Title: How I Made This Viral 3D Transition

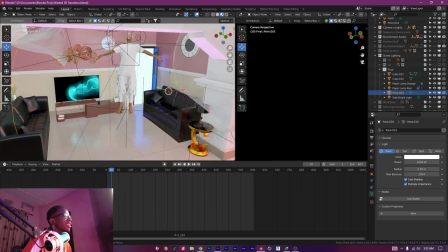[41:08]
That's just basically how it works. So that's how you create lights, and you can change the color to green, blue, whatever you want.
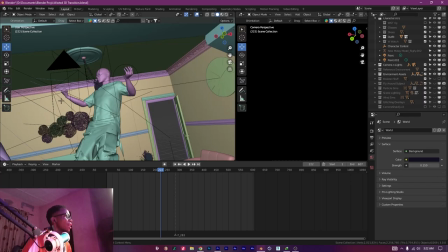[41:14]
So yeah, for the camera animation, it's what I did was very simple, right?
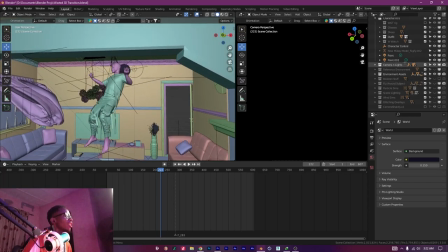[41:21]
There's so many lines going on in this scene right now, so let me just turn this light off, right?
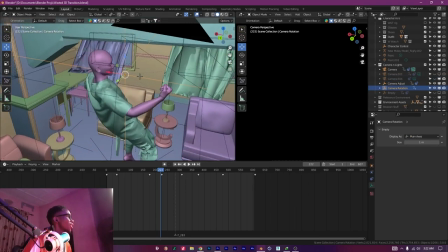[41:27]
I don't want to see them in the scene. So now, if you see what's going on right here, right? You have, what's it called?
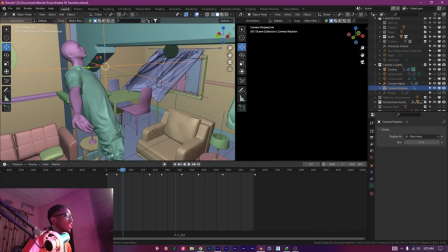[41:35]
I created an empty, okay?
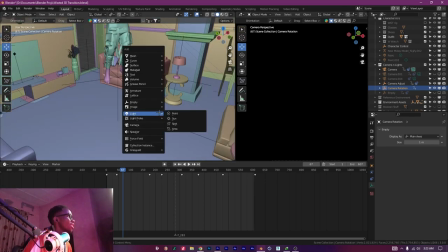[41:38]
So if you're probably wondering how to create an empty, you create an empty by, you know, you go to Shift A, go to empty, create an empty, GZ.
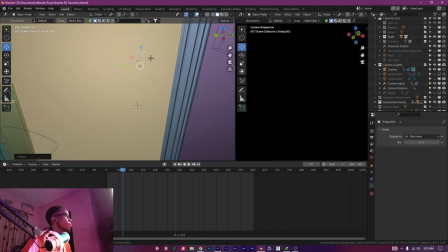[41:47]
Put it wherever you want to put the empty in your scene, okay?
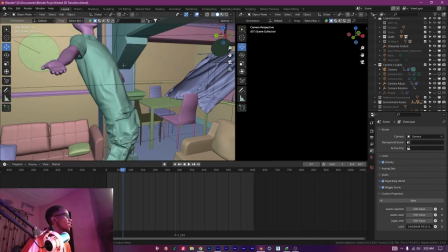[41:52]
So I created an empty, I named it camera rotation.
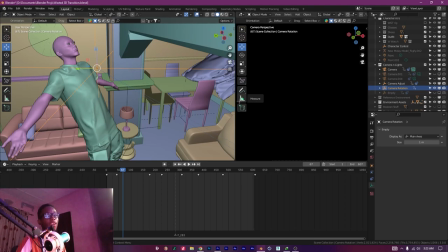[41:57]
So I put this empty where my character is. I just put it around the center point where I knew my character was gonna be, okay?
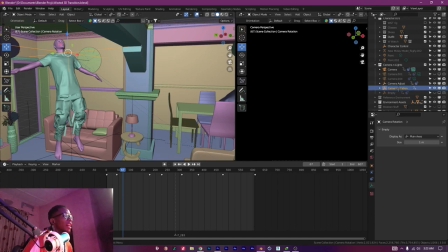[42:06]
Then I created my camera, okay? This is my main camera. Let's go back to the start of the animation. This is my main camera.
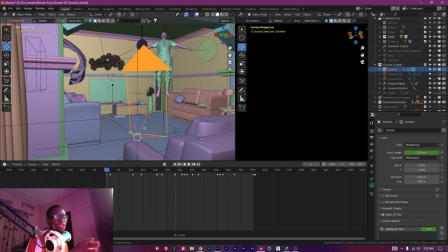[42:14]
I tried to angle it the same way that my shot in the real life video was, and then I parented it to this camera rotation.
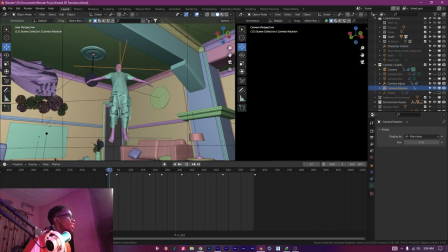[42:23]
And then what I basically did was that I made this camera rotate the camera, sorry, I made this empty rotate the camera around the subject.
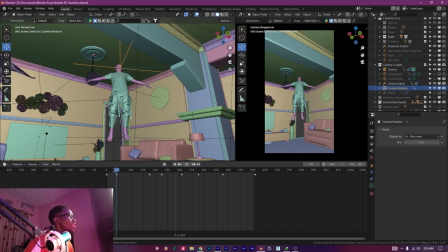[42:34]
So let's move this up so you can see it. I made this empty, you know, rotate the camera around the subject.
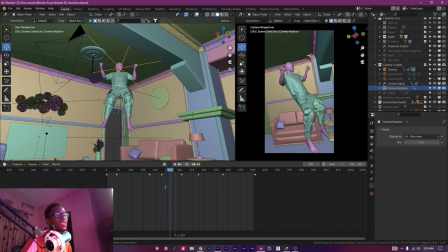[42:42]
So if you notice something, this empty is controlling and rotating the camera, but you can still animate the camera irrespective of what the empty is doing to the camera.
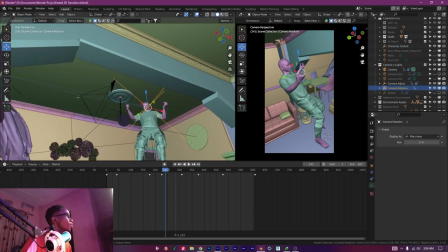[42:54]
So if you want to know, understand what I'm talking about,
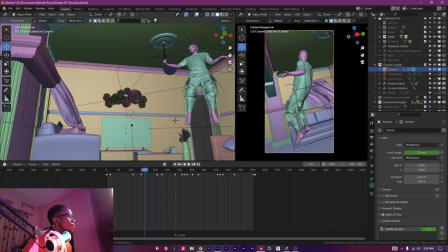[42:57]
as the empty is rotating the camera is pushing in and out as it's being rotated.
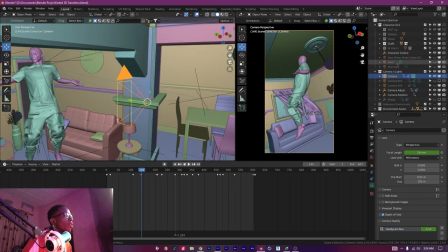[43:04]
Because if you notice here, let me turn the roof off, as the camera is coming from this angle, right?
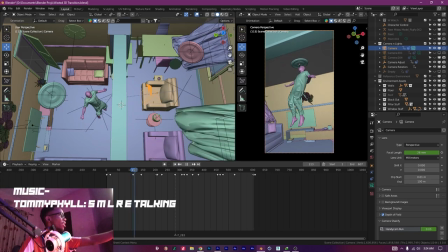[43:10]
This thing, it's going to get clipped by these things here.
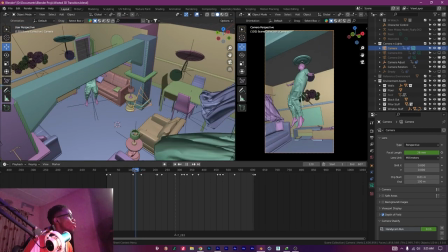[43:14]
So I animated the camera to move closer to the subject when it got to that point.
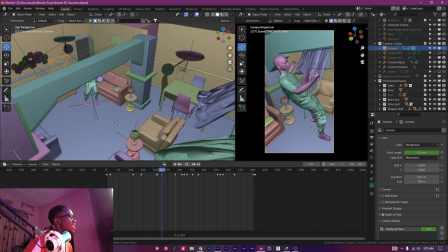[43:20]
It moves closer to the subject, and as it's coming around, it's starting to pull away from the subject since there's enough space for that.
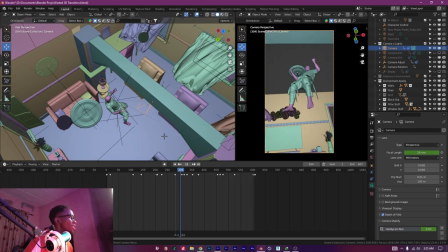[43:30]
So it's pulling away from the subject, and you know, it's turning downwards,
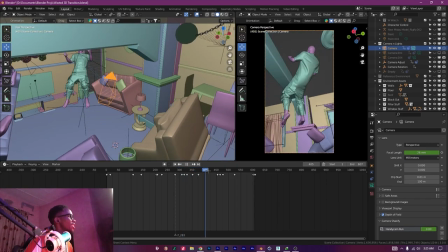[43:35]
and it pulls closer again, and then pulls further away.
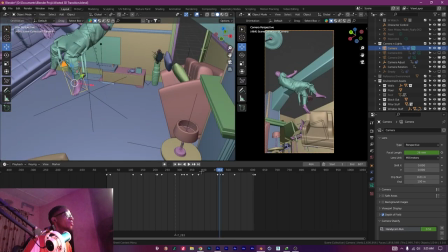[43:41]
And yeah, that's just practically it. Just be creative with how you want your camera animation to be.
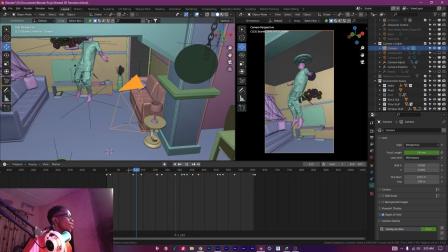[43:46]
I spent 4 hours on this camera animation, tweaking a lot of keyframes on the camera itself,
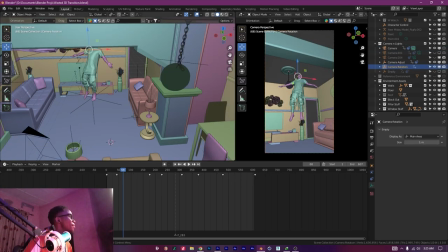[43:52]
on the empty that is rotating the camera.
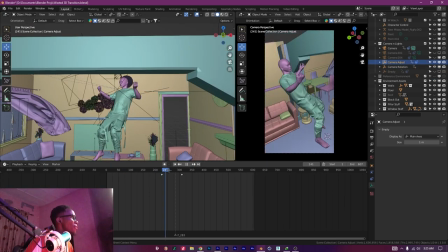[43:55]
And I also used another thing to try and fix an issue with when my camera was, you know, passing through objects, but it's not necessary.
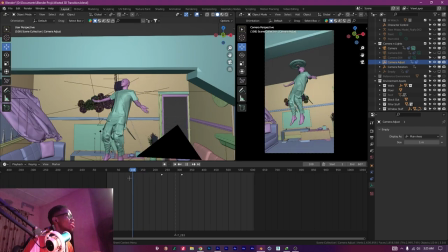[44:03]
That's just using, see, I don't know how to explain.
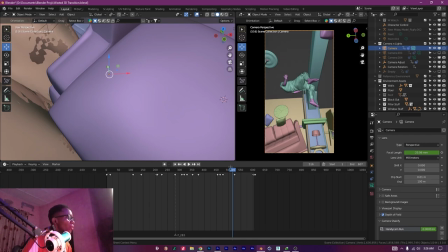[44:06]
It's pretty complex, but so in this camera animation, towards the end, there was something I did to make it like sort of like cooler,
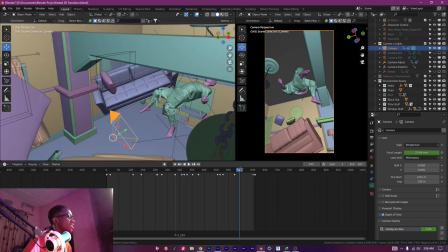[44:14]
whereby I basically made the perspective, the focal length of the camera.
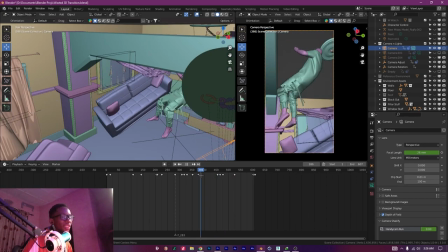[44:20]
I was originally using 26mm, which is similar to my iPhone's, you know, field of view or focal length, whatever it's called.
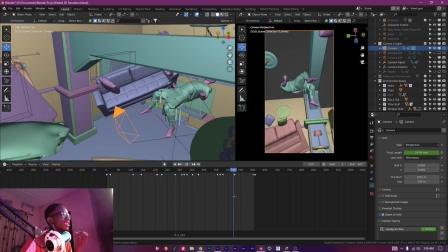[44:29]
So towards the end, just to make it more immersive, I animated the field of view
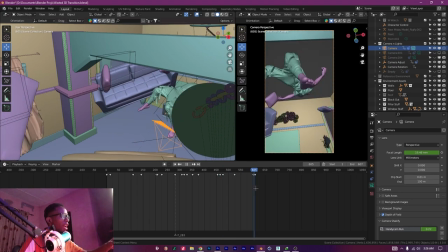[44:36]
from this point down to the end of the animation. I made it go from 26 down to 16.
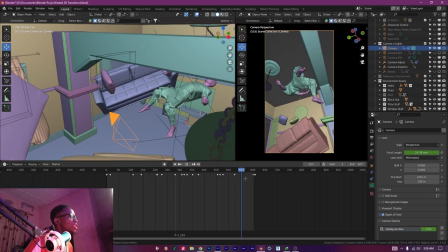[44:42]
So if you notice, the camera goes really wide just to show more of the scene.
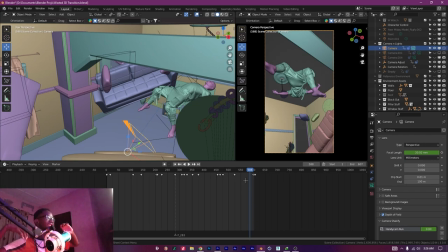[44:49]
And also the camera is pushing in towards the end, so I use that to sort of create this effect that the character was sort of like expanding, because using a wide field of view like that makes things that are close to the camera look bigger than they actually are.
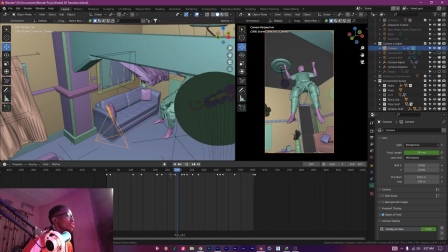[45:05]
So that was one more creative like hack I used to make the ending feel really cool.
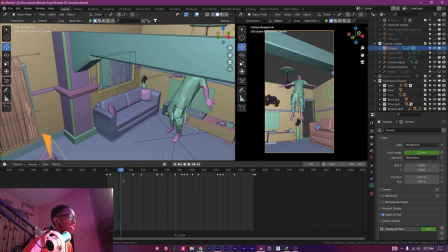[45:11]
Come to think about it, I did a lot of things in this video.